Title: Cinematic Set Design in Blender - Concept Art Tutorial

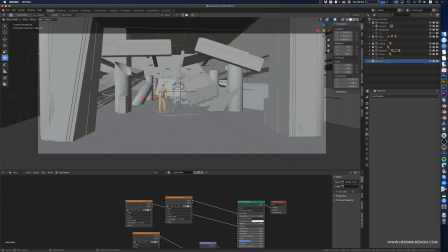2462s
So basically, what I'm trying to see here with this whole
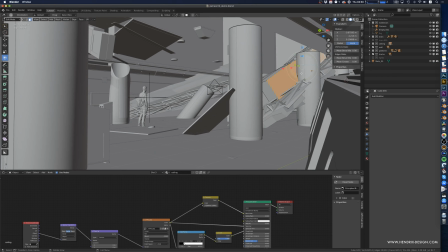2468s
building here, I'm not just trying to randomly build stuff and cause destruction.
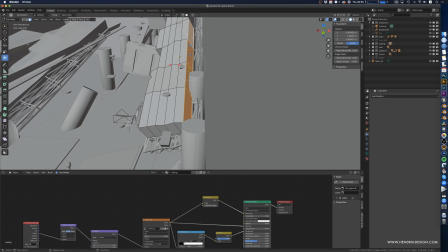2475s
I'm keeping very much in mind
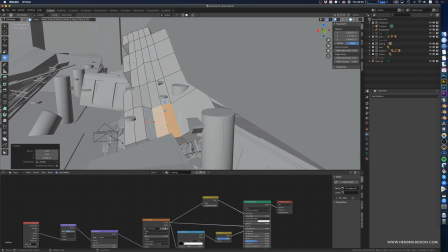2481s
my composition, my
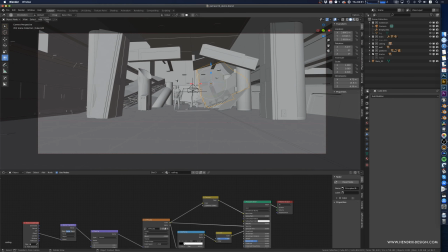2485s
scenery overall, and think about where I'm placing certain items.
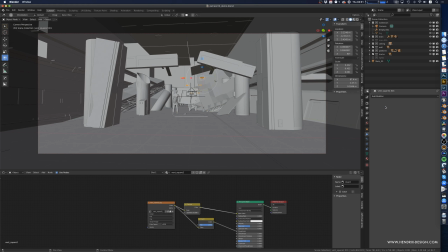2494s
Get rid of these. I don't like these floating pieces here. Apply that. Take these down.
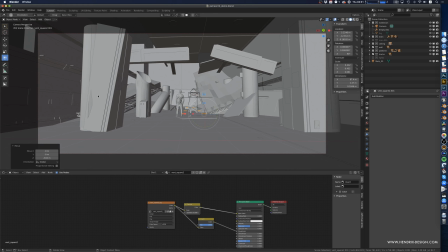2501s
I'm thinking about the depth here, how this can lead me into whatever I want to sell here.
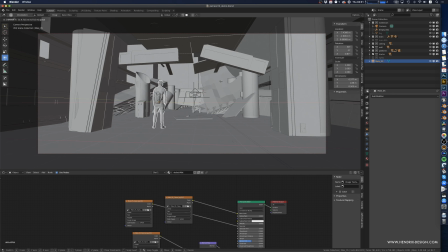2506s
Maybe I have like, maybe the guy is standing a bit more in front. Let's throw this over. Or maybe we'll bring it more in front.
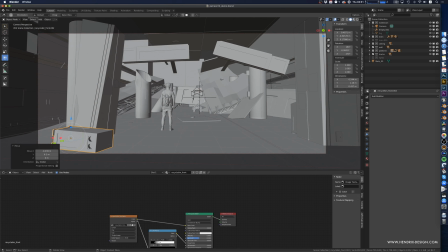2520s
So I'm thinking like, okay, here's my focal point, kind of the train. Maybe something is coming out of the train. Maybe you want to add a monster, I don't know. Or just our highlights are here.
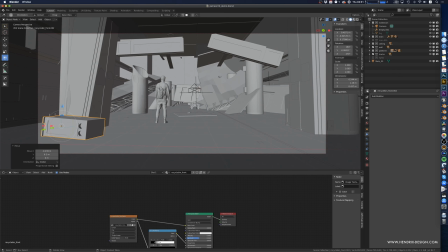2529s
There's some light probably shining down on this area to give us a good contrast and a good focal point. There's going to be a couple of different lights that are going to be behind these pillars to give us depth, to highlight these pieces here of structure.
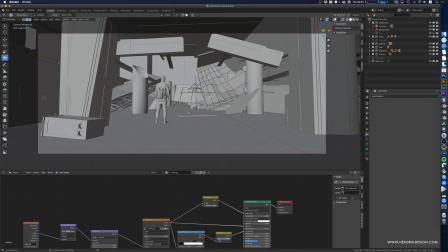We can highlight these a little bit.
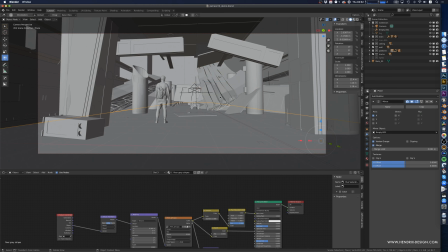2560s
Extrude them out so we have like just some additional detail here, some additional deformed detail. You can select an entire edge loop by holding the Alt key and clicking on the edge loop.
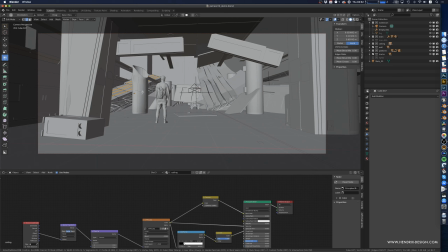2576s
Then we press Ctrl B to bevel it, and then switch to faces mode by clicking 3, pressing Alt E, say extrude along normals, and we can extrude that.
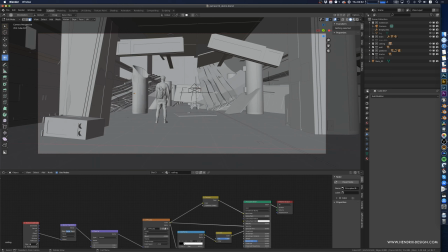2593s
So this that gives additional opportunity for the light to be caught by these edges and
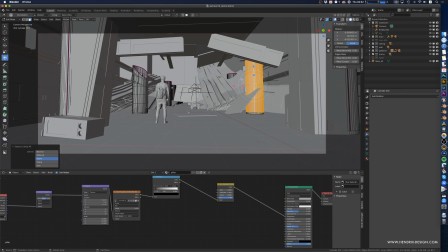give us nice reflections. We want to topple this guy over.
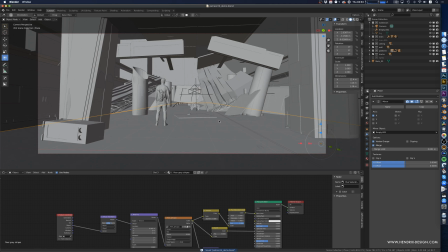2612s
So one thing which is a bit tricky and would either require a lot of time to build yourself or a small price to pay for things like debris piles.
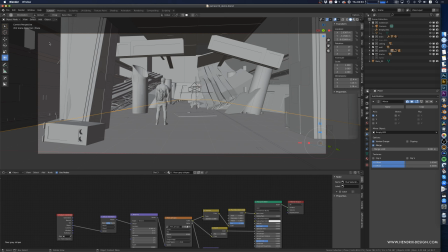2631s
I highly recommend you buy some of them, like especially photo scanned ones.
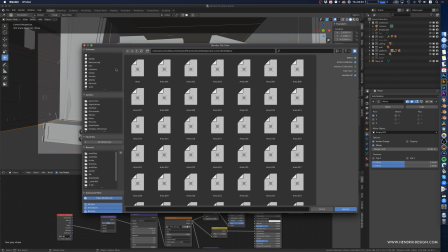2636s
Those are really, really good. They hold up really well. And let's see where I have one.
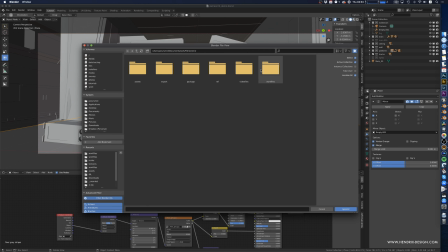2648s
There are a few really cool ones. You can get one from Ian Hubert has one on his Patreon, which you can get, which is really cool. I can't include these here for obvious reasons,
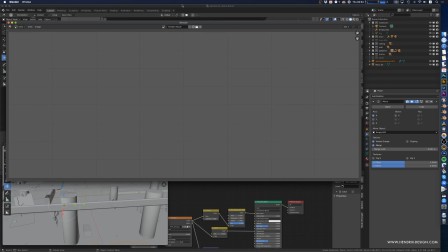2665s
but they're well worth it. Ian's Patreon is worth it anyway for everything.
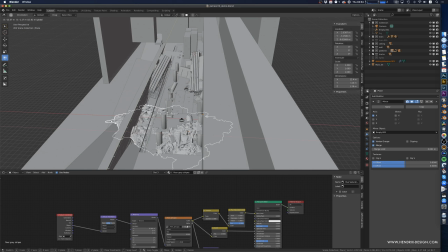2672s
So it's a pretty cool debris pile, and then that really helps you to
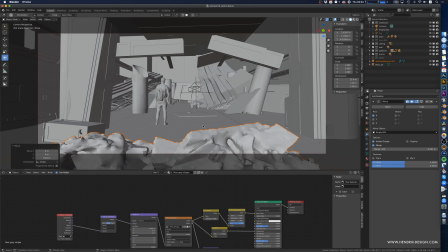beef up your scene with all sorts of
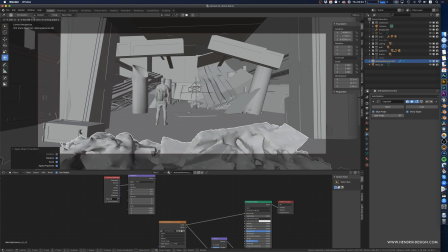2689s
cool detail that would otherwise be completely like very difficult to do.